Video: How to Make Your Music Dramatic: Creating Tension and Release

G'day everyone, it's Electronics. Welcome back to the channel. Today I'm going to be talking about how to create tension and release in your music composition. Whether you are writing a dramatic action scene, a chase scene, or you're just simply wanting to add some emotional intensity into your music, understanding how to create tension and release is going to be very important.
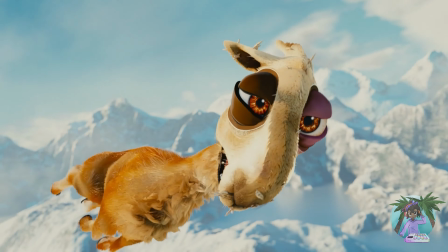[0:22]
So today I'll be breaking down some of the layers in the short film Caminando's Amigos, the one that I recorded at Trackdown Studios.
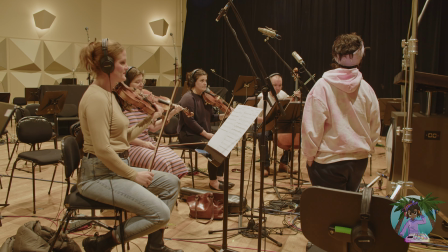[0:29]
And I'm going to be sharing some of the techniques that I use to create tension and release and keep you on the edge of your seat. So let's dive in. All right, so first of all, let's have a look at the scene that I'm going to be breaking down.
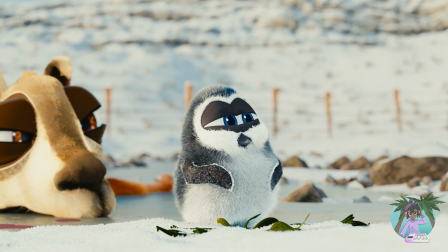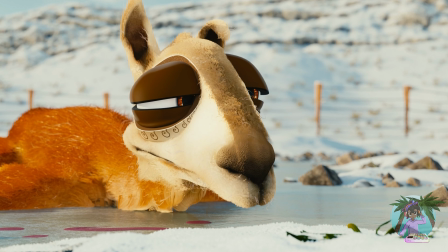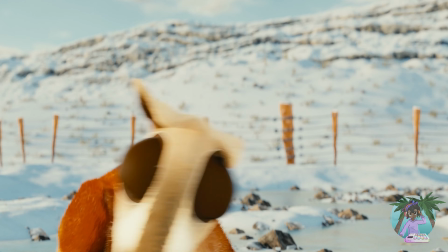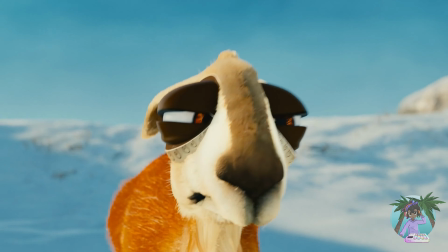All right, so that was a train scene from the short film Caminando's Amigos. And as you can see, there was a lot going on. It was quite fast paced. There was this impending danger and urgency of whether or not the llama was going to make it in time to save the penguin from the train. So I really wanted the music to reflect all of that and really build up and create some intense tension. So let's check out some of the layers on how I did that.
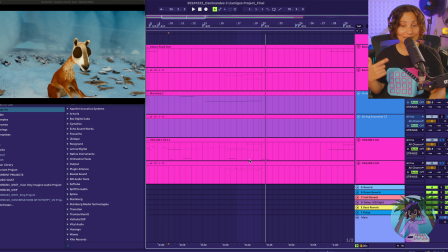[1:36]
Okay, so the first technique that I used to create tension in this scene was through the use of repetition. And I did that in the string section through the use of ostinatos. So if we have a listen to the string section.
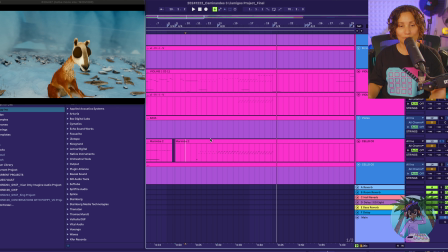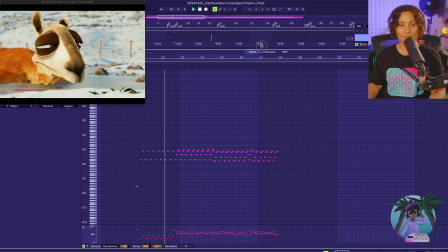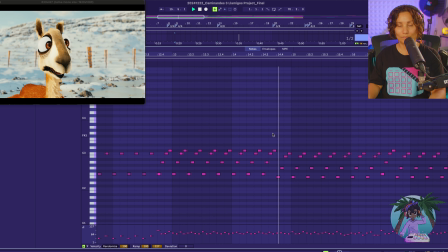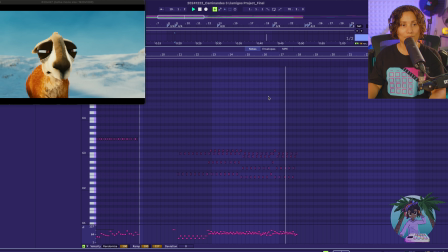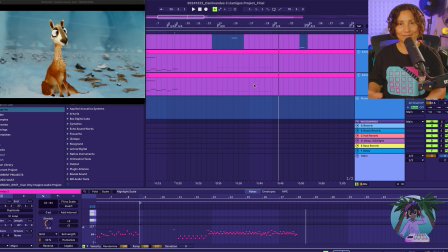[2:19]
Okay, so that was like basically the main, I guess, foundation of this scene were these ostinatos, which was really driving the music and I guess giving it that sense of urgency and danger.
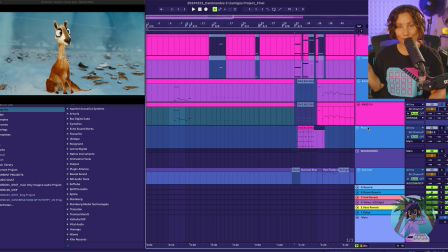[2:36]
Okay, so now that you've heard the overall string section, let's take a look at the individual layers in the string section so you know what each individual instrument is playing. So we have this bass
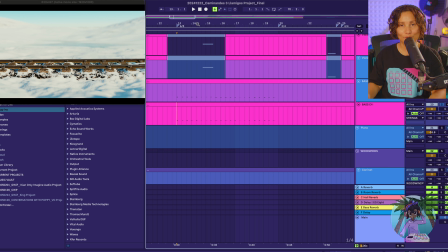[2:50]
line, which is playing an F to an E, which is, that famous minor 2 interval. So it sounds like this.
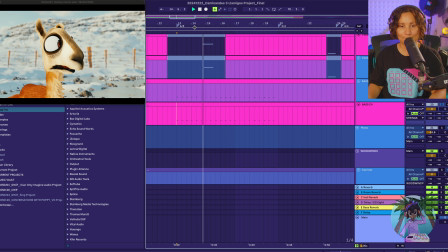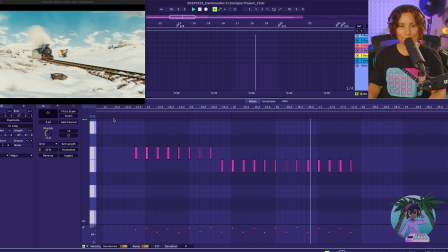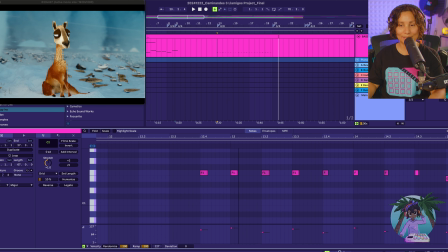[3:12]
Okay, so we have basically the bass line playing a pedal point note on the F down to the E. So it's also giving it that dissonance from the E to the F because that's a semitone, that's a minor 2 interval. And this is a really common, I guess,
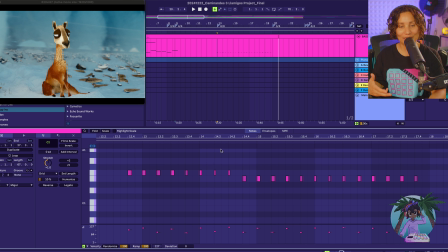[3:32]
interval that you can use when you're wanting to create tension is that famous minor 2 interval
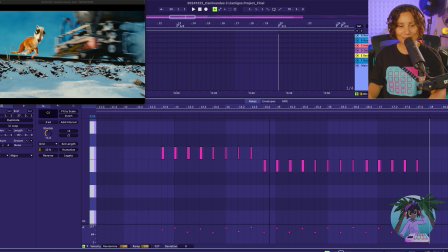[3:38]
that was made popular by the Jaws theme. So basically, it definitely has that kind of Jaws vibes feeling. And what I've done is I've given it an accent on every second note.
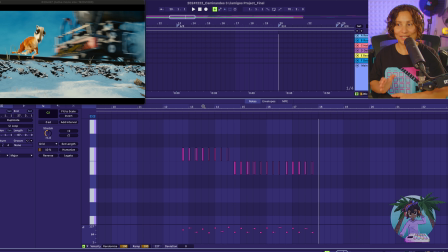[3:52]
So it kind of has this approaching kind of marching feel going on. This kind of suspense of creeping towards something.
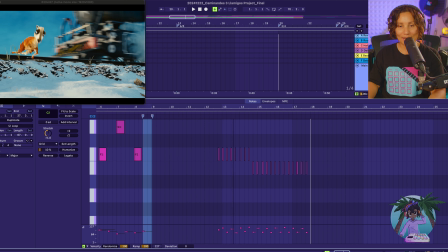[4:07]
So that's what I had the bass instrument play.
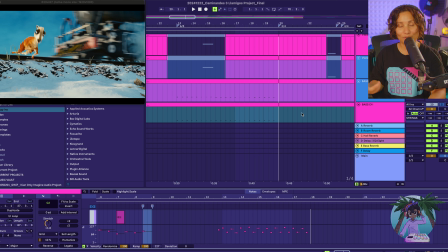[4:12]
And in the actual recording, the cello played that line.
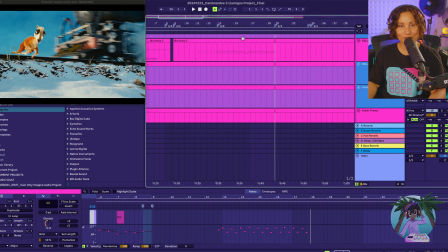[4:17]
Then we have the cello also playing this part.
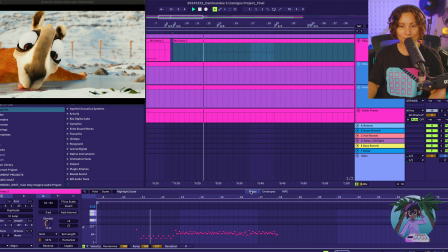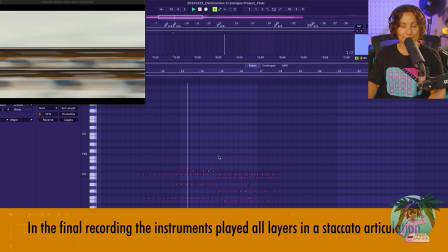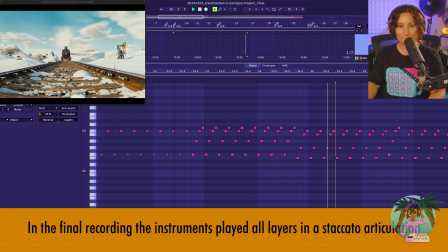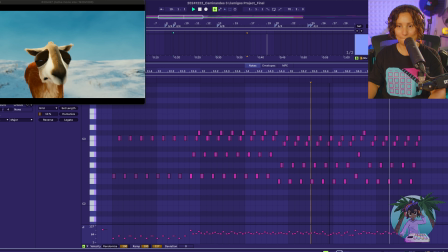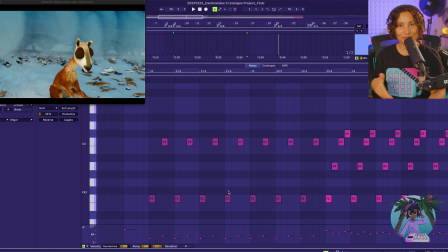[4:43]
So if you see my full uncut process, you would have seen how I created these ostinatos. But basically, these ostinatos are really playing like an F major chord, and I've added in the C sharp to give it that dissonance. Again, that minor 2 interval.
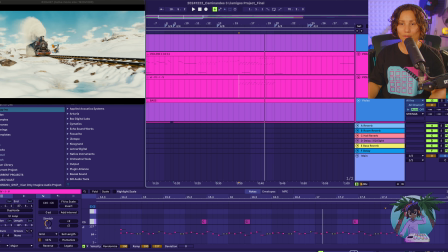[5:01]
So that's what the cello was playing. Okay, so next up we have violins 2 playing this part.
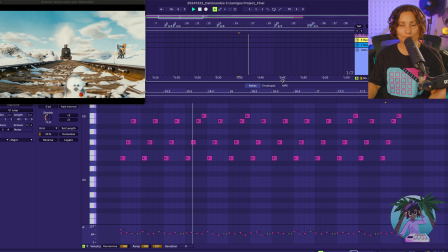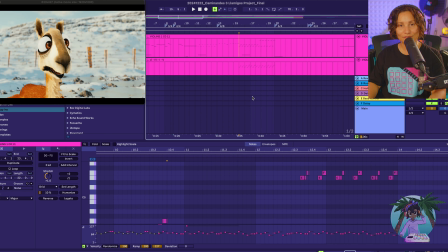[5:18]
And then we also have the violins 1 playing this part.
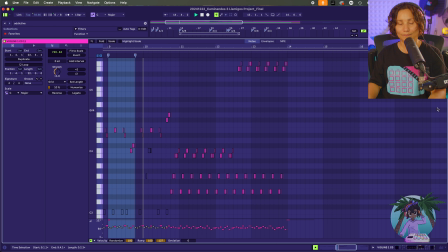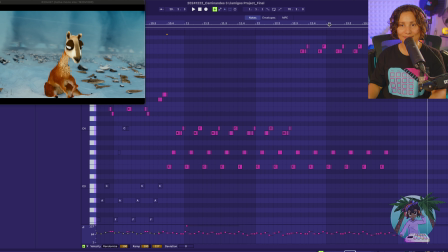[5:35]
And that's just to really kind of accent those minor 2 intervals. I wanted the violins to play the notes in a harmony to the original F major chord that I was playing. So basically had the violins 1 and 2 playing the 7, 9,
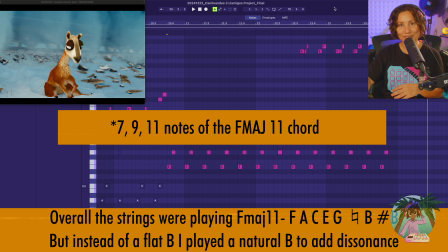[5:56]
11, and then the minor 2 interval from the B to the C.
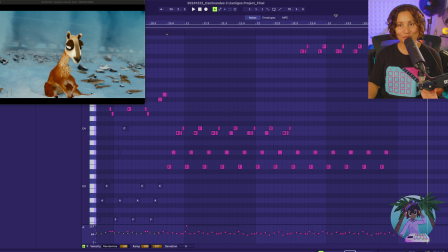[6:02]
And basically that was just to really give it some color
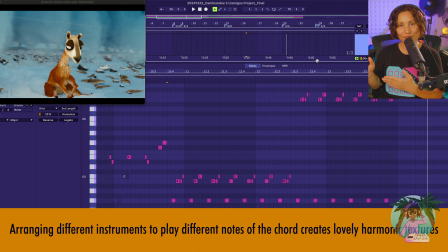[6:08]
by changing up some of the notes in that chord, and also really to accent that minor 2 interval in a high register with these instruments.
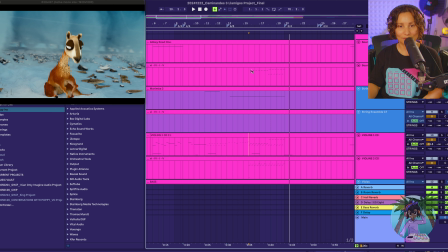[6:18]
Okay, so the next layer that I have in this string section that we're playing the ostinatos was the soaring high strings.
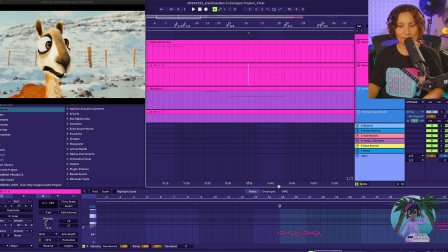[6:29]
And they sounded like this.
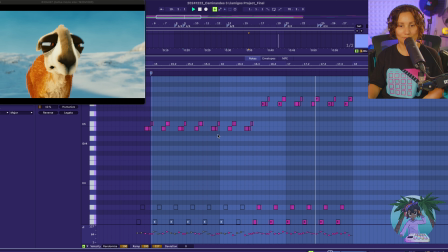Again, just to add emphasis and accent on that minor 2 interval.
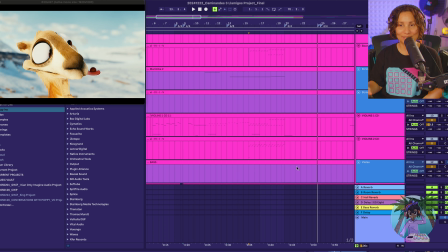[6:50]
So other layers that I had in the string section included some long sustained notes. And this is another technique that you can use to create tension in your composition.
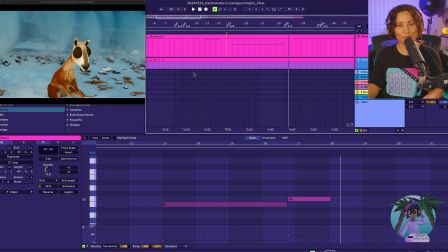[7:04]
So we have this string ensemble playing these long sustained notes.
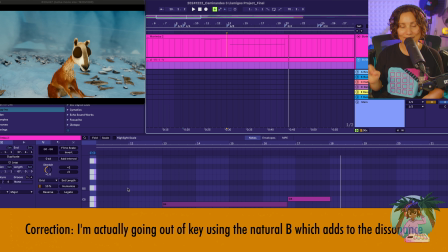[7:09]
Again, in the minor 2 interval, keeping within the key that I'm working in terms of this F major chord.
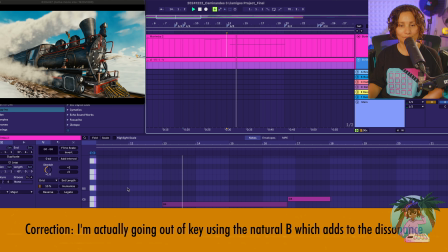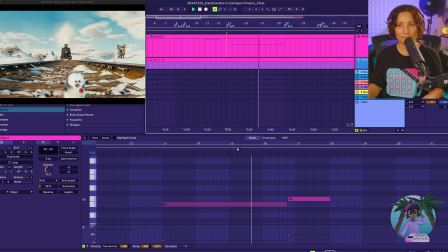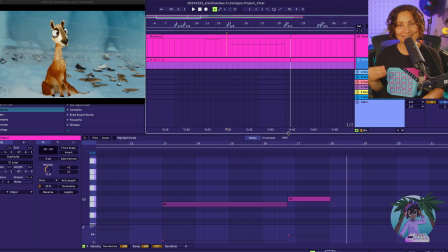[7:33]
So I'm really, really emphasizing this minor 2 interval in this scene.
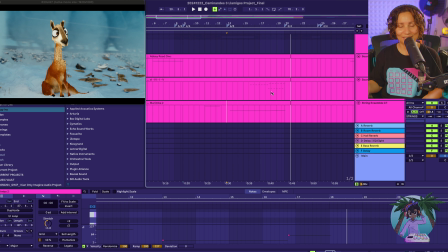[7:38]
And the minor 2 interval is a very common interval to use in scenes like this when you want to create suspense and you want to create this kind of creeping feeling. But my advice would be to just make sure you make it your own and play it in a way that is different to,
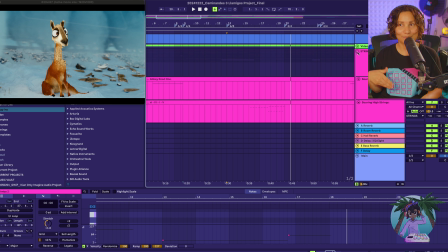[7:58]
the original way that it was made famous in the film Jaws.
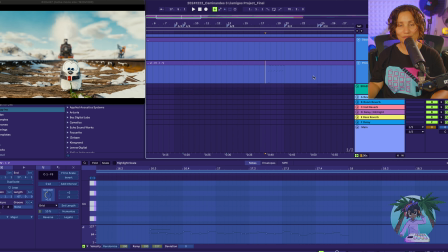[8:03]
Okay, so I just noticed that I also used the piccolo to layer up those ostinatos.
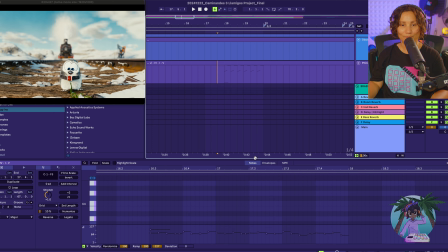[8:09]
So if we just have a listen to it quickly, the piccolo is still playing the notes in the F chord.